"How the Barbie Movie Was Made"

For the look of Barbie, Greta Gerwig referred back to some of her favorite classic films, such as 2001: A Space Odyssey, as well as old soundstage musicals like The Wizard of Oz and Singin' in the Rain being the most well-recognized.
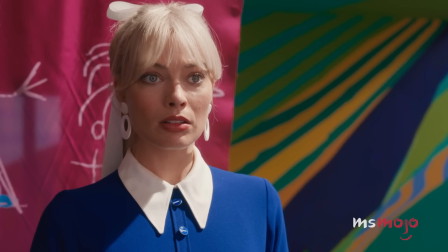(8:21)
Film buffs, however, will also be able to spot homages to Jacques Demy's The Umbrellas of Cherbourg and The Red Shoes by Michael Powell and Emmerich Pressburger. Just the theatricality and the colors and the way that it never pretended to be anything other than on a soundstage.
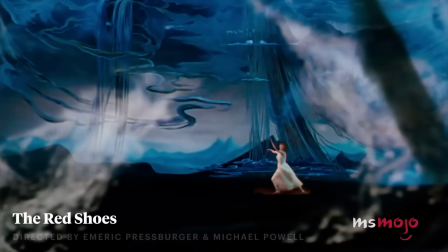(8:38)
I like that. I like that authentic artificiality.
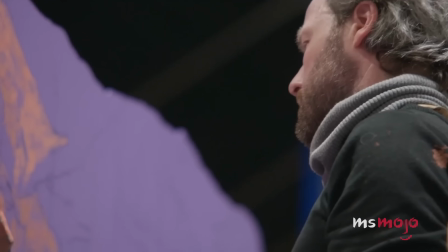(8:43)
Gerwig worked with production designer Sarah Greenwood to actually build Barbie Land on a soundstage.
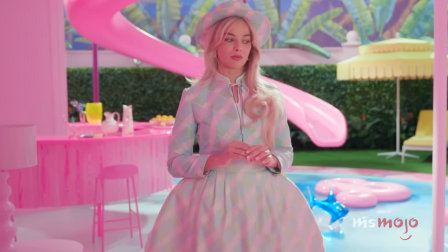(8:48)
While some filmmakers seek out realistic sets coupled with green screen, Barbie called for something the production team referred to as authentic artificiality.
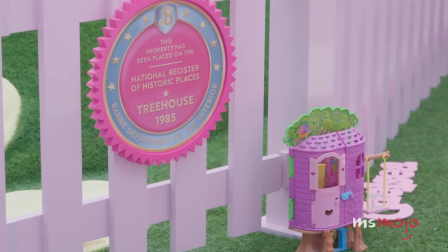(8:57)
Inspired by stylish mid-century modern homes, Greenwood and set designer Katie Spencer constructed life-size dream houses,
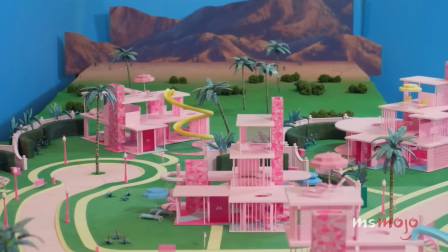(9:04)
foregoing traditional walls because no one walks their Barbie dolls down the stairs.
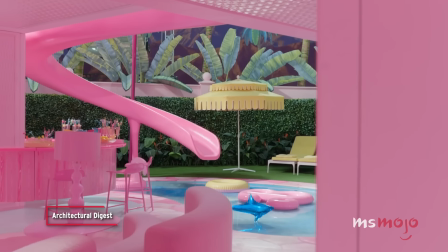(9:09)
They're timeless pieces, which also has an echo to the actual toys that are in the dream house that Mattel make today.
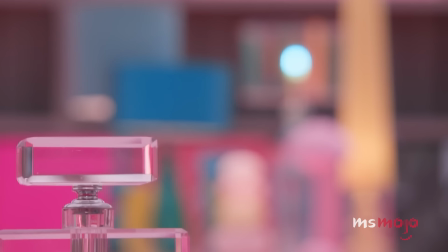(9:14)
It's very simple and clear and beautiful.
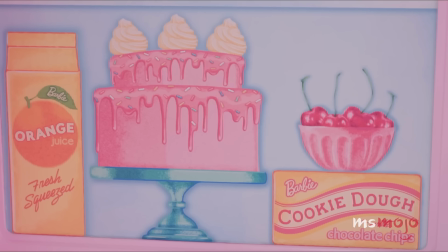(9:18)
They included small details that would be authentic to the doll world, like letters scribbled in gibberish, and the absence of any real-life elements such as water.
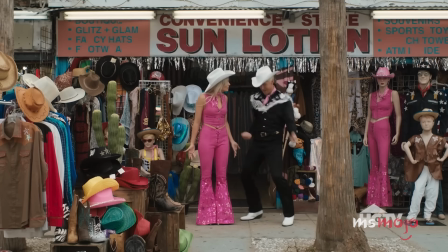(9:27)
Later, they would have fun turning the beautiful home into Ken's Mojo Dojo Casa house during the Kendom makeover.
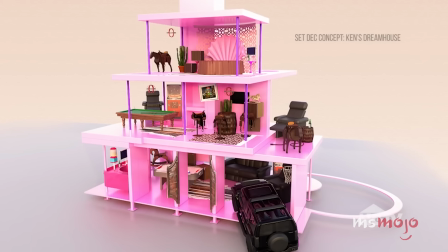(9:33)
Literally, we bought everything that a frat boy would like. So it was black leather sofas, it was mini fridges, it was massage chairs. We had something like over 25 TVs playing all the time.
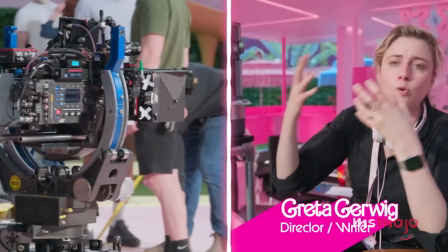(9:45)
Did we mention that production used such an unnatural amount of pink paint that it created a shortage?
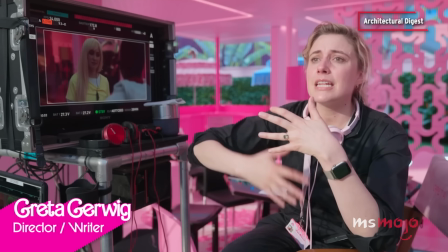(9:51)
I can't even tell you the meetings we've had about pink. We sat with all these different kinds of pinks and we were like, what is the pink and how do the pinks interact.
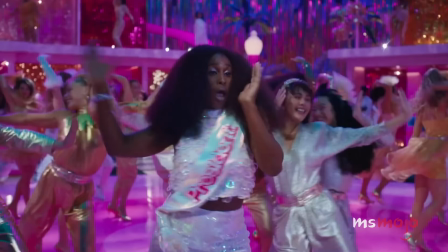(10:01)
Cinematographer Rodrigo Prieto, known for his fantastic work on everything from The Wolf of Wall Street to Taylor Swift music videos,
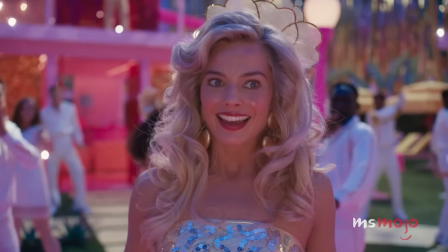(10:09)
expertly shot the colorful, largely pink film. Gerwig and company employed old-school filming techniques,
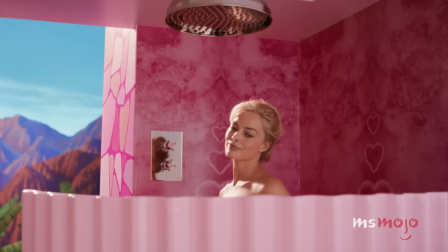(10:15)
avoiding CGI in favor of practical in-camera effects and hand-painted backdrops. This challenge of like execution, but it was, you know, in a way, because I had this very clear vision that I wanted everything to be practical and in camera, it made it easy in terms of how we went about stuff.
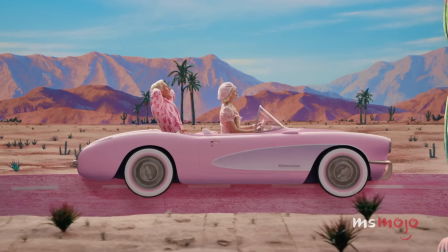(10:35)
The surreal transportation sequences are particularly incredible.
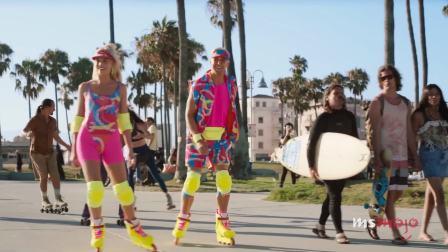(10:39)
In this whimsical, childlike atmosphere, we can only hope the crew had as magical a time putting everything together as we did watching it all come together. The idea to approach this movie about toys with that spirit of everything being something that looks like someone made it is like it was moving to be on those sets.
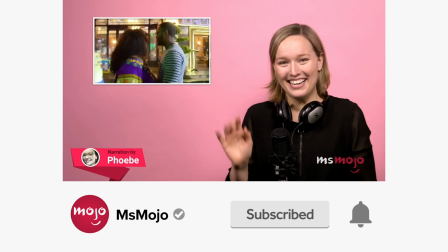(10:59)
Before we continue, be sure to subscribe to our channel and ring the bell to get notified about our latest videos.
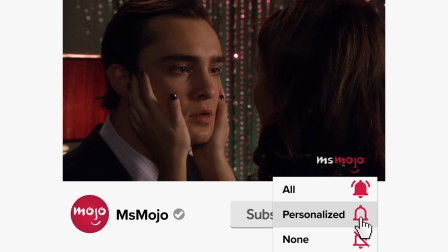(11:05)
You have the option to be notified for occasional videos or all of them.
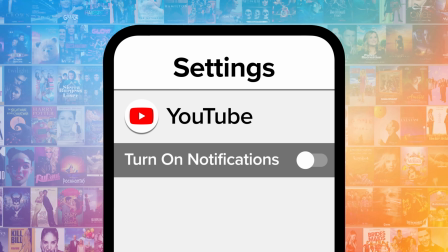(11:10)
If you're on your phone, make sure you go into your settings and switch on notifications.
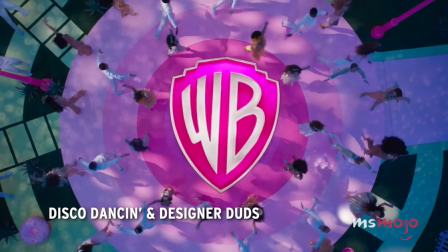(11:15)
Disco Dancin' and Designer Duds. Greta Gerwig turned to producers Mark Ronson and Andrew Wyatt for the movie's score, as well as original songs for musical numbers. Like, it might have been nice to have like a little movie to like get used to scoring picture, but whatever. There was something, I guess, that we just seemed to tap into the musical language of the film early.
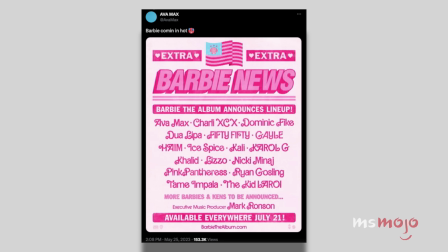(11:37)
They were also tasked with putting together a soundtrack full of bangers, featuring artists like Billie Eilish, Lizzo, Sam Smith, and Nicki Minaj.
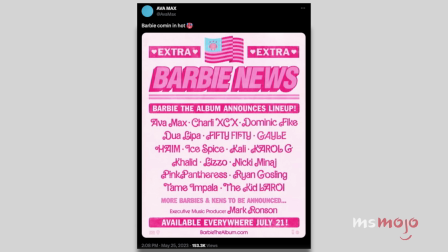(11:45)
Ronson and Wyatt co-wrote Ken's epic power ballad I'm Just Ken,
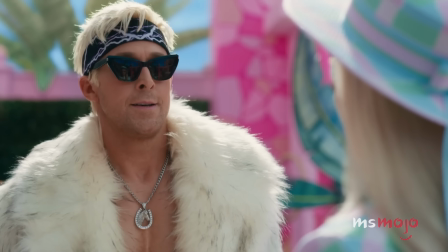(11:49)
and you all probably won't be surprised to know that's Ryan Gosling's actual voice.
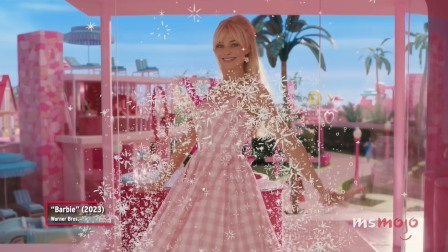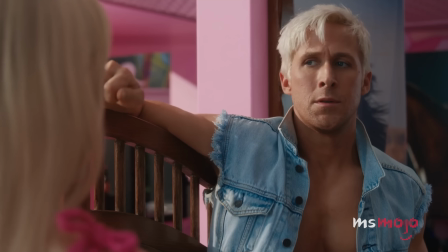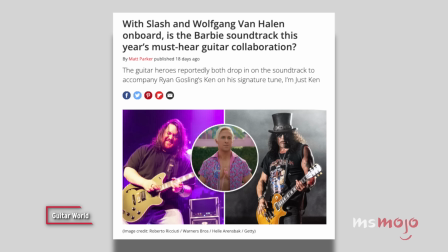(12:06)
They also managed to enlist the legendary Slash from Guns N' Roses to play on the track,
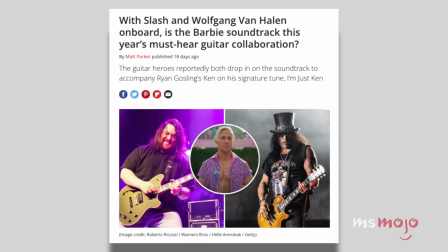(12:11)
along with fellow musicians Wolfgang Van Halen and Foo Fighters' Josh Freese.